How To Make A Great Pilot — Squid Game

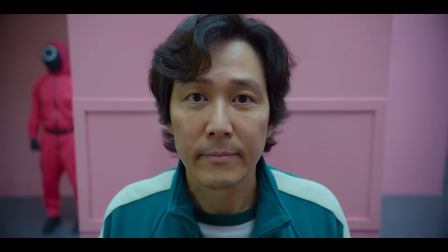[0:00]
Do you want to know what I find most interesting about Squid Game's pilot?
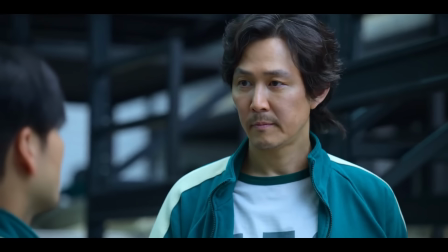[0:04]
It's how the protagonist Gi-hun at the beginning is shown to be nothing but a total loser.
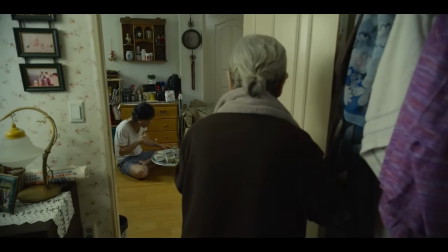[0:09]
Like, it opens with his mother telling him that he's forgotten that today's his daughter's birthday, and then he immediately whines about how she needs to give him more money.
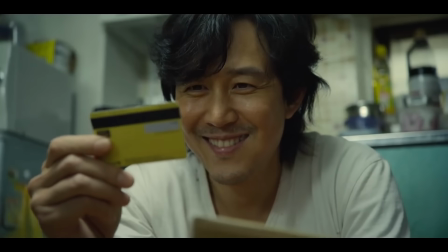[0:17]
And then when she says no, he steals her credit card, forgetting her birthday too as he tries to guess her PIN,
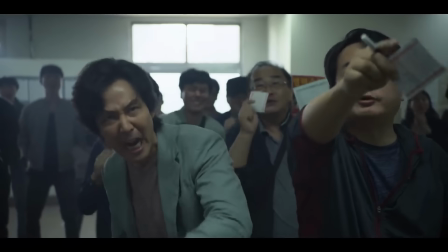[0:23]
and then he gambles it all away on the horse tracks.
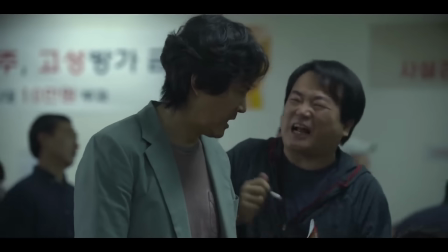[0:28]
That is our introduction to this show's protagonist.
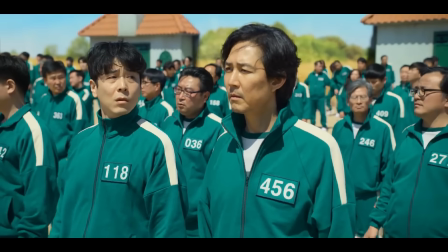[0:33]
Like, if you were to ask around if that was a good way to open your show, most people would tell you that you're an idiot.
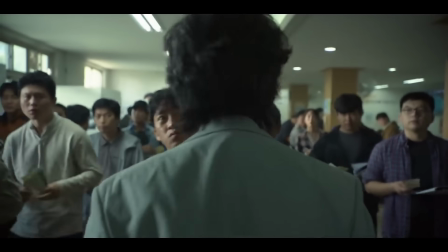[0:39]
You can't open a story like that. That would make your protagonist unlikable, and no one will enjoy your story then.
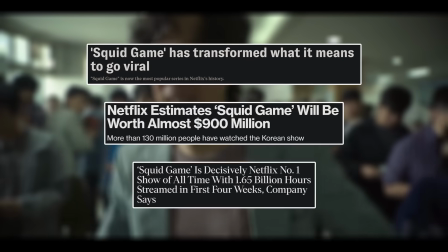[0:46]
However, Squid Game is the most popular show Netflix has ever had, so clearly they had to be doing something right here.
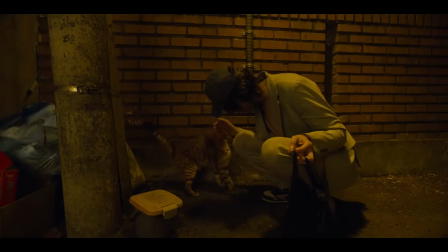[0:54]
By all means, the guy does show some likeable qualities as the show goes on, like he turns out to be a nice enough guy, but how do we reconcile with how this show gave us such an
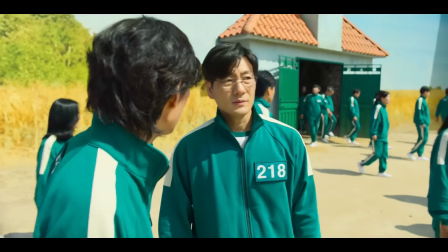[1:04]
unpleasant first impression of its protagonist? Well, I'll answer that mystery later in the video, but firstly, there's something vital that every pilot episode must do.
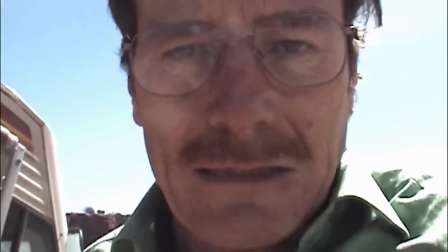[1:12]
It has to convince an unconvinced viewer that your show really is worth their time.
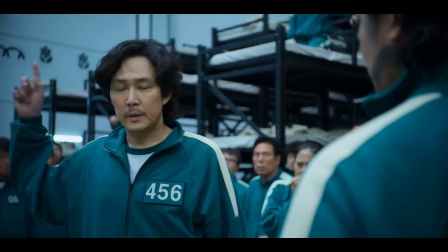[1:18]
Fundamentally, your pilot isn't just the beginning of your show, it's also its trailer.
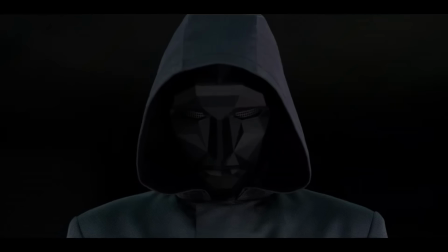[1:24]
In the same way a movie trailer gets the viewer excited to go to the cinema, a TV pilot has to get the viewer excited to watch episode 2.
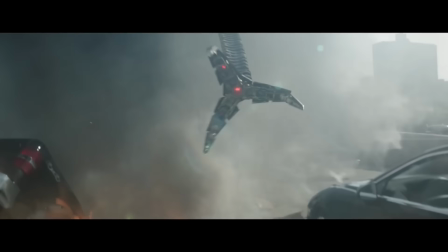[1:32]
In the recent Spider-Man trailer, when we see those mechanical arms come up and then we get, "Hello, Peter."
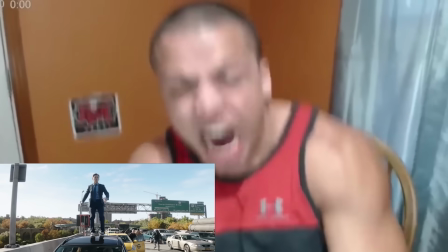[1:38]
The internet exploded, because this right here isn't just a fun reveal, it's the pitch for the movie, and it's a bloody good one.
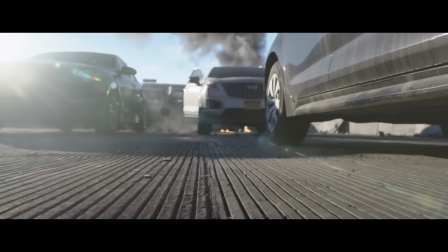[1:46]
What if Tom Holland's Spider-Man has to face down the villains from Sam Raimi's trilogy?
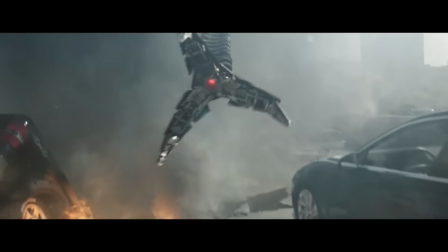[1:52]
It's an inherently exciting pitch for a superhero film. When you boil it down, this right here isn't storytelling, it's pure marketing. And when you're writing the pilot to your show, you need to do exactly this.
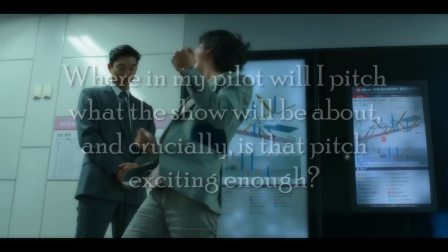[2:04]
What is your Hello Peter moment? You've got to ask the question, where in my pilot will I pitch what the show will be about?
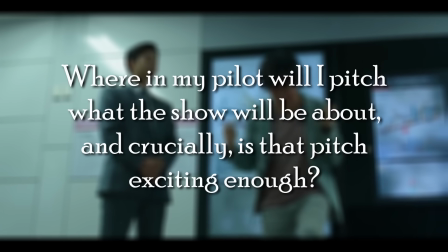[2:12]
And crucially, is that pitch exciting enough? The Walking Dead, for example, pretty much had its pitch be the opening scene.
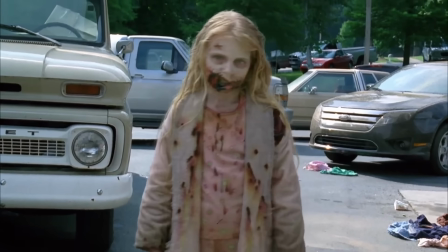[2:20]
We see a gritty-looking apocalypse, then our protagonist faces down a zombie. He shoots it, and that's it.
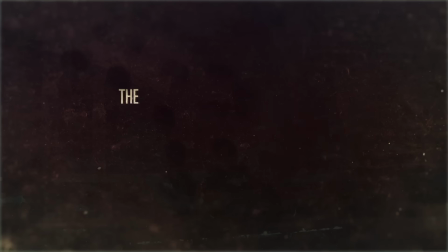[2:26]
That's the entire pitch right there. It's telling you exactly what The Walking Dead is going to be about.
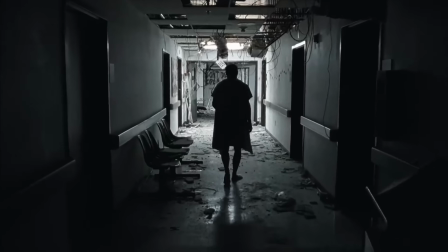[2:31]
This might seem like a pretty weak pitch for a show, but it genuinely wasn't, because back in 2010, when this pilot came out, which that makes me feel a bit old, to be honest,
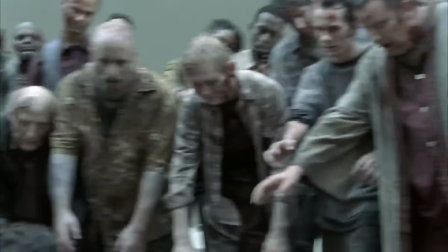[2:40]
this was a fantastic pitch because the public's brief but enthusiastic obsession with zombies was just on the rise.
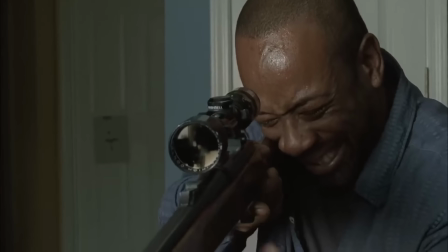[2:47]
If you were making a pilot in 2010, simply having the pitch for your story be,
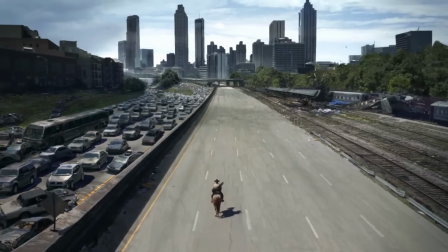[2:51]
"It's a grim tale about the zombie apocalypse," would have been enough to sell millions of people on your show.
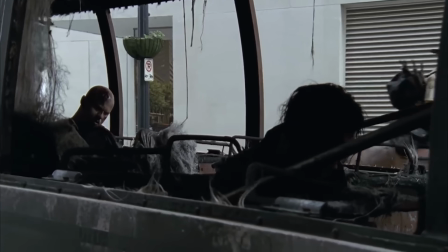[2:57]
But now, after being so oversaturated with zombie stories, what was once a strong pitch is now a fairly weak one.
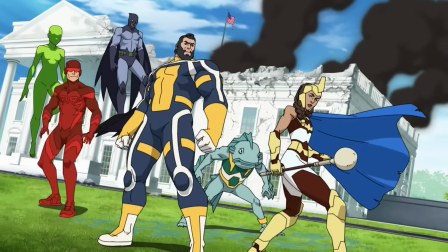[3:03]
You can look at Invincible too. As the audience sees the first episode, they think, well, this is just another generic superhero story.
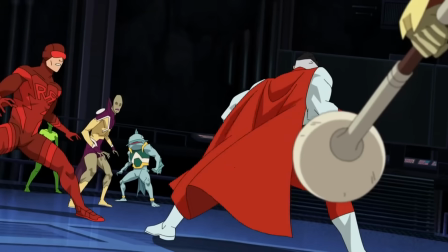[3:10]
But then the tables turn and the show gives us its real pitch when Omni-Man does, well, what he does.
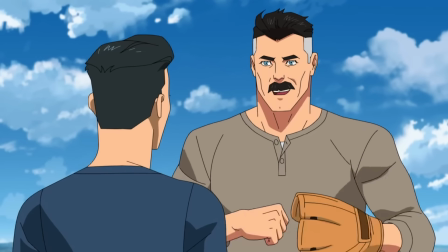[3:17]
I won't show the details here because according to my analytics, children are watching and I'd prefer not to be demonetized.
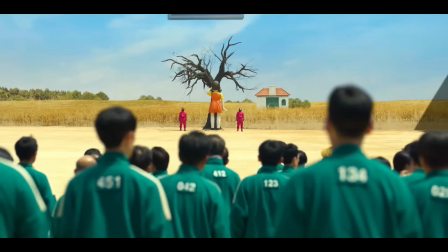[3:25]
And of course, Squid Game's pitch moment is when we finally enter the first game, that bloke gets shot, and it immediately establishes an interesting premise.
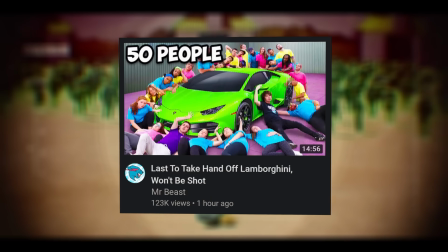[3:33]
What if Hunger Games had a crossover with a game show? You know, what if Mr. Beast did a video, except everyone whose hand leaves the Lamborghini gets shot?
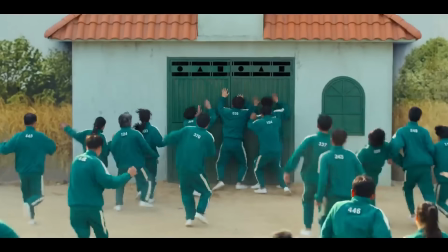[3:42]
It's an inherently exciting pitch for a show, and even better, we then spend the next 10 minutes exploring it as we see the first game play out,
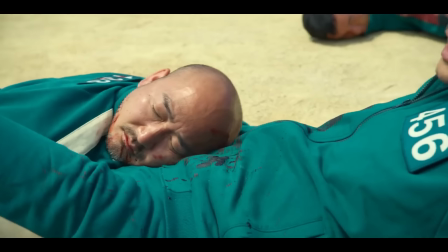[3:49]
giving the audience an appetizer, delivering the goods on the pitch they just made,
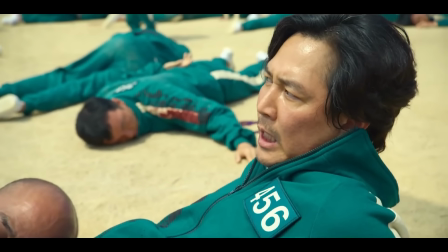[3:54]
and they deliver on an already exciting pitch so well, it's a lot like lightning in a bottle as the viewer physically can't turn their eyes away.